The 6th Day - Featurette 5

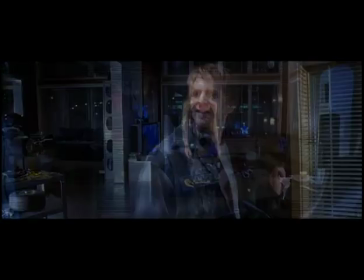0:01 Darling, where are you? Hi, Sugar. Hello, my love. Have you been working out?
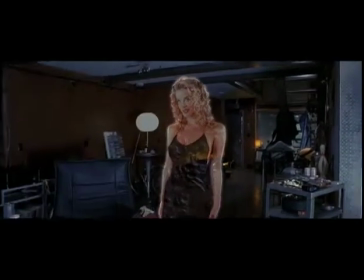0:11 You look so good.
In our film, The Sixth Day, holograms are a, you know, necessary and very much a part of the future of our film.
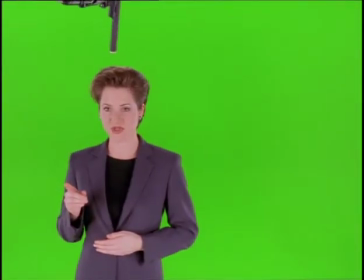0:20 We're about 20 years in the future or so, and there's something that's very commonplace occurrence, are these holograms that appear.
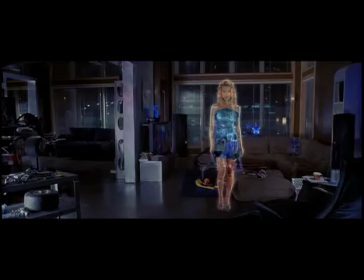0:26 For instance, we have a character, Hank, who has a virtual girlfriend that lives at his house, and she's everything that you guys have ever wanted in a woman. She's got it all, trust me.
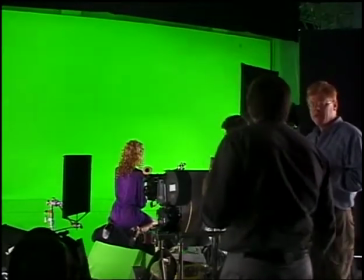0:37 We shot her basically blue screen and with motion control and shot her as a complete separate element that we put into this environment.
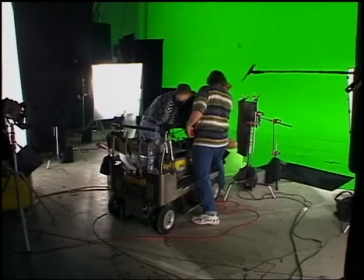0:46 And roll sound, roll camera, roll video. Actions.
First of all, we went and shot Hank's apartment with Hank without the actress in it, so he's acting basically without this imaginary woman.
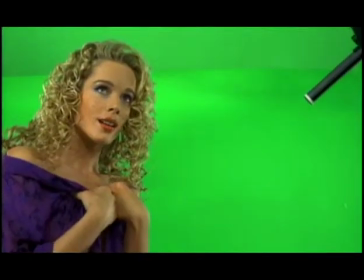1:05 And we would go through the rehearsals with the woman and with Hank, and they would go through all the motions so he would know when to sit down and when different things would happen. And then we would shoot him with motion control without the actress. And we could have shot the actress at some other later date and probably made our lives a lot easier. But oh no, we decided to have a blue screen stage right down the street, take the data from one motion control system, run it down the street, plug it into another identical system and shoot her against blue screen.
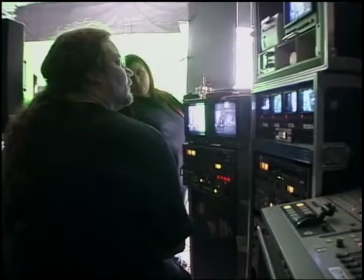1:34 That's getting all the elements in a very short amount of time.
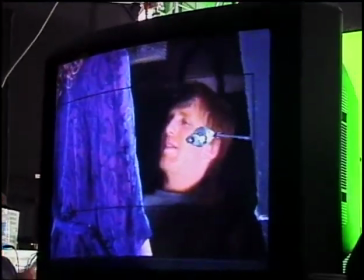1:37 We used video switchers so that we were able to there have a quick composite to see if she's for placement, for interaction.
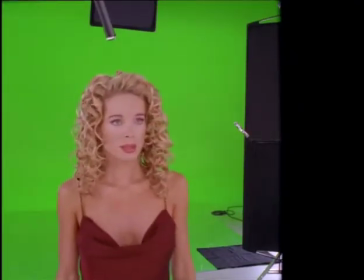1:46 So we'd actually play back the scene with the actor in it. And then with a video switcher,
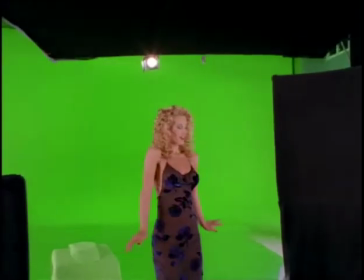1:52 we were able to switch her into the scene and block her out and give her marks on a plexiglass. she stood on clear plexiglass, give her marks to actually hit. So you're actually blocking her acting and her movements to a scene that was already shot down the street hours before.
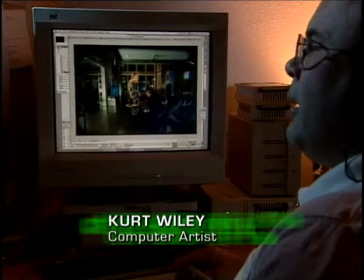2:10 Well, my name's Kurt Wiley, and I'm one of the effects specialists here at VCE,
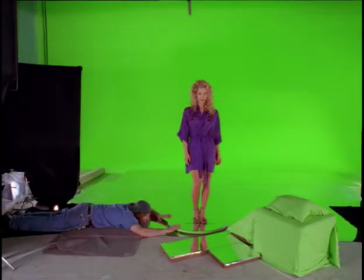2:15 and my job was to try to make the virtual girl as believable and interesting-looking as possible for this movie,
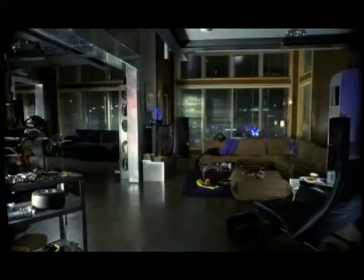2:24 The Sixth Day. The very first thing we started with was the background plate, which has Michael Rappaport sitting in his chair in the Hank Kondo sequence here.
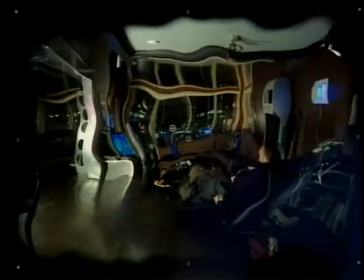2:33 The next thing we have is distorted background. This will be, we distorted the background here because this was going to become part of the virtual girl to make it feel like she was not really part of the shot.
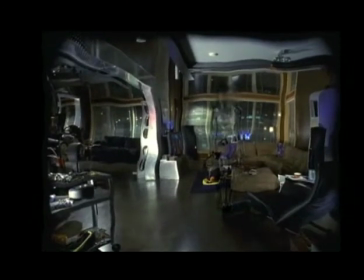2:44 She had kind of an ethereal quality. This is what the soundstage actually looked like when she was shot.
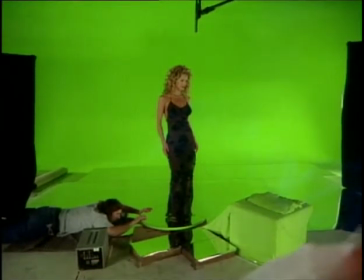2:49 And so you can see they put mirror reflectors on the bottom and lots of other things around. This is like simulating Hank's chair here.
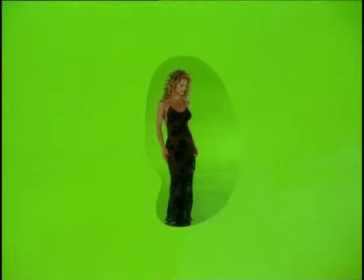2:56 So in order for us to make the virtual girl process work, the first thing we had to do was use a green screen garbage mat to get rid of all the extraneous material.
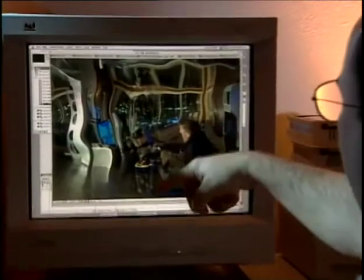3:06 So this stage, if you look closely, you can see that now there's distortion of the virtual girl in the background, and along with the wavy distortion.
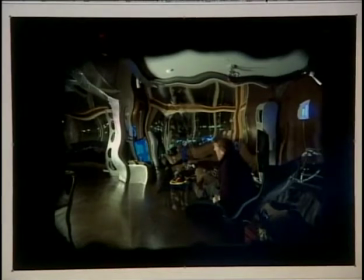3:14 So that means by the time we get to the final stage, we can see the virtual girl standing here.
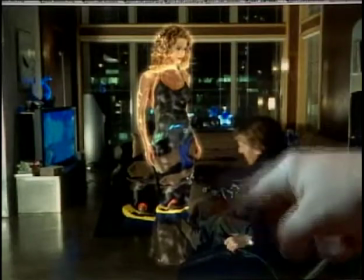3:20 You can see that she's sitting here with all the distortion of the background.
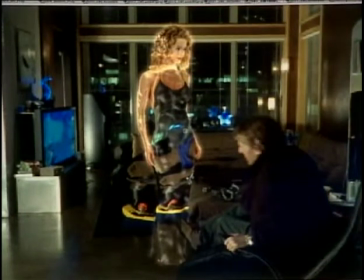3:23 We also have added a glow around her and some other subtle touches to try to get her to reflect the background environment around her. For an actress like her, it was very challenging for her to act to a complete empty chair. And the scene turned out beautifully. You know, everyone did a stellar job and the acting was very good, which is what really sells it. To really believe that there's an interaction between these two people, you know, hologram or not.